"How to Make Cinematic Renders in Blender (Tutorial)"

Even if you don't get it, just copy it if you can. And then through the process of copying it, you'll kind of, you know, understand it a little bit better.
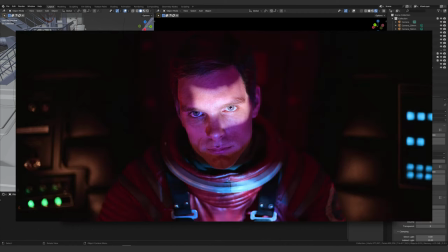That's the best advice I can give. So like, for example, this shot of from 2001 A Space Odyssey, I like, and I think it looks really interesting. So as an exercise, let's just try it here in the scene that I have set up, and let's see if we can kind of get a similar look there.
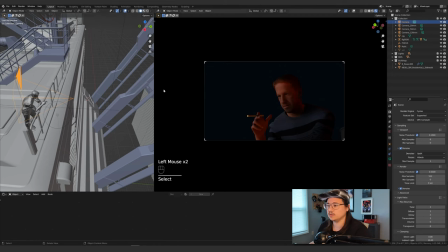Okay, so we have our camera, and I just removed the like little cinematic bars plate that I had.
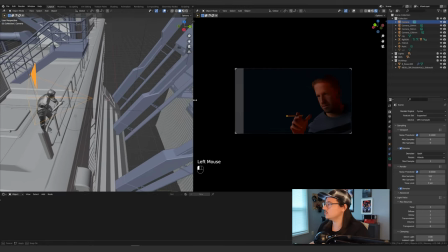So we have our camera, and let me try to use the shot,
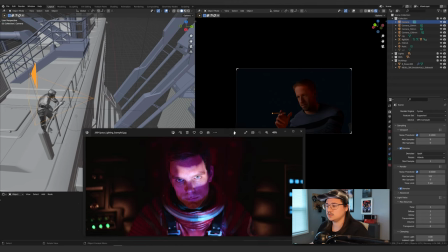this one, as reference for how to make it look.
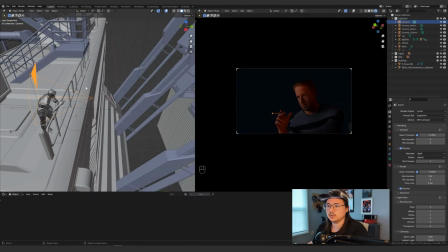So I'm just gonna try to align it somewhat similarly, and I'll just keep the character posed in the same way.
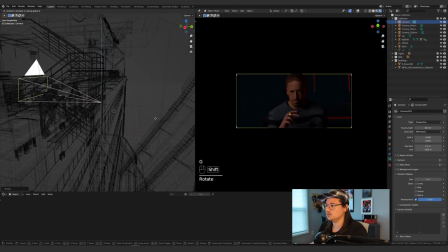Kind of want to get his hand in the shot too. And it's okay if it cuts off the top of the arm like that. All right, so let's just turn off all the lights and let's add a new light.
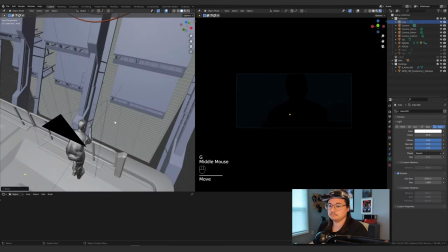And it looks like there's like a small area light behind them, just from what I'm looking at, something like that.
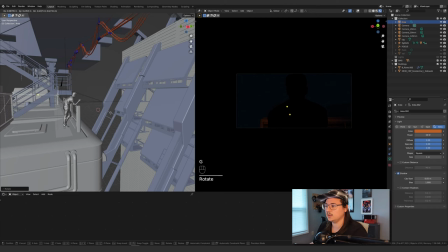Let's get the color. This is not exactly the same set, so the lighting won't be exactly the same way, but whatever. And then I'm gonna duplicate this light and move it back to be in front of the character,
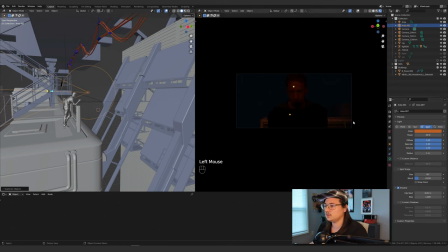and we'll make that a spotlight, maybe shrink down the radius a bit. And so you can, you know, if you're doing this yourself, like if you're referencing something, you can stop and be like, no, this is the effect that I want, and I'm not gonna push it any further.
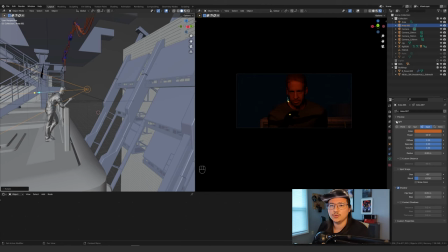Or you can take it further and copy it exactly. And then even if you do that, it's like seen as an homage or like a reference, and it's not necessarily a bad thing. Might need to be brighter. Bring down the spot angle size.
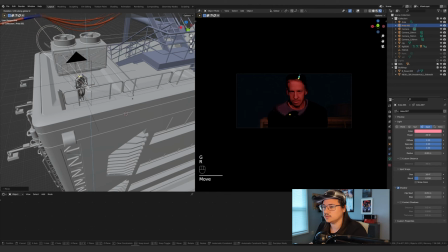And now this light in the reference is probably coming from some kind of like,
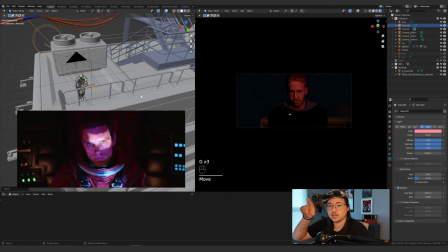it looks like the light is going through like a shape, and then it's creating this interesting shape on their face.
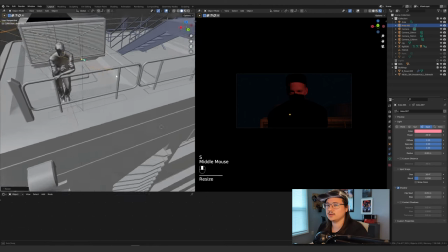See if I can shrink it. Yeah, okay. So I just kind of scaled it on the Z and squished it.
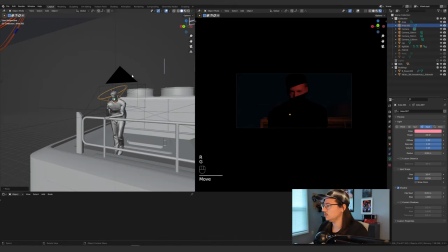We turn it. That looks kind of cool. Hey, that looks really neat. Maybe turn up the blend a little. I'm gonna make this brighter, like 50. Let's try to make this even brighter, like that. And then there is just a general, I think.
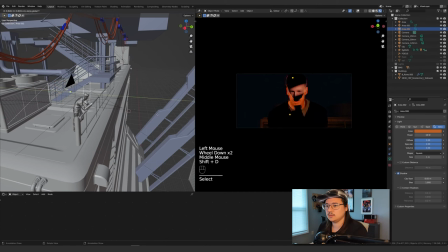I'll just copy this area light and move it back. And it looks like it's from underneath him.
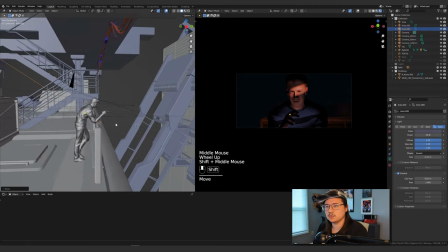That's kind of cool. I've actually never really tried doing a master study in Blender.
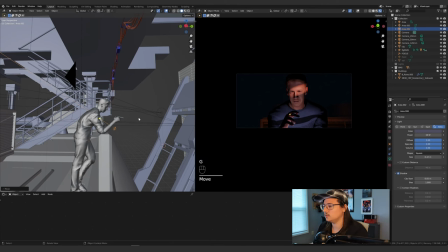So I'm learning, kind of learning with y'all.
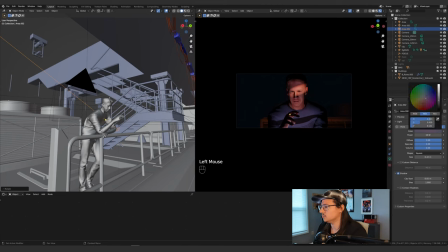Looks like there's a couple colors, but it's not so much as a blue as it is like a purple almost, because his skin is purple too. But there's a bunch of like, you know, subsurface scattering and all this other kind of stuff going on. As a practice, as a study, this is cool.
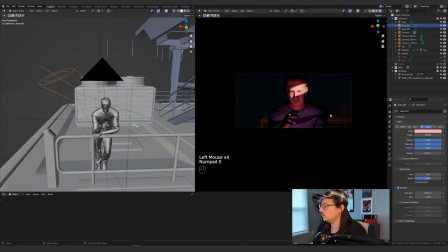Let's see if we make this like super bright. Whoa. So there's an example of copying the lighting from something.
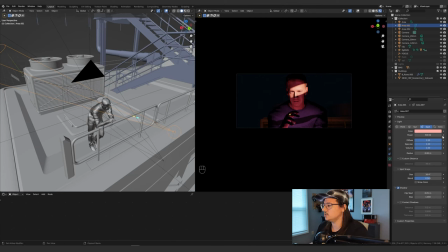And this is interesting, right? Like naturally looking at this, it will make you want to look at the eyes first. And if we bring the camera in closer, kind of adjust it. This is just my personal preference. This is kind of these are the kind of shots that I like to make. Now, this is just a really interesting lighting setup that almost kind of looks good from any angle, I think.
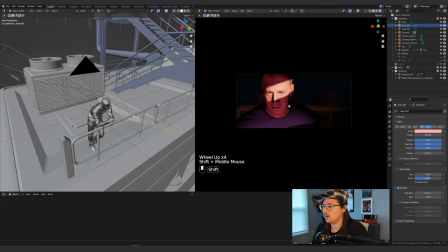And it really puts the emphasis on their eyes, whereas before it didn't. If we turn that light off, you look at them and they're probably just spacing out. But you put that on, you put that light on them, now they look like there's a little bit more motion behind the eyes, you know, like they're studying or they're focusing on something.
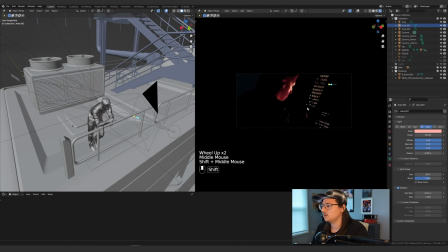No, it has a little bit more narrative to it. So yeah, definitely something to try, and I highly recommend it if you want to learn a little bit more, try to get your shots to look a little bit more cinematic.
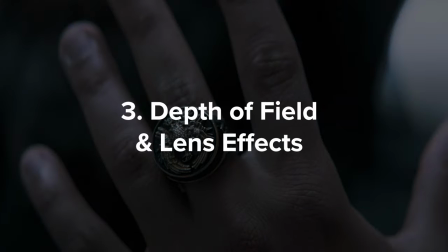The third thing is depth of field, and in general, lens quirks, lens effects, things like that. And by lens quirks, what I mean is the little imperfections that you get from real physical lenses on cameras.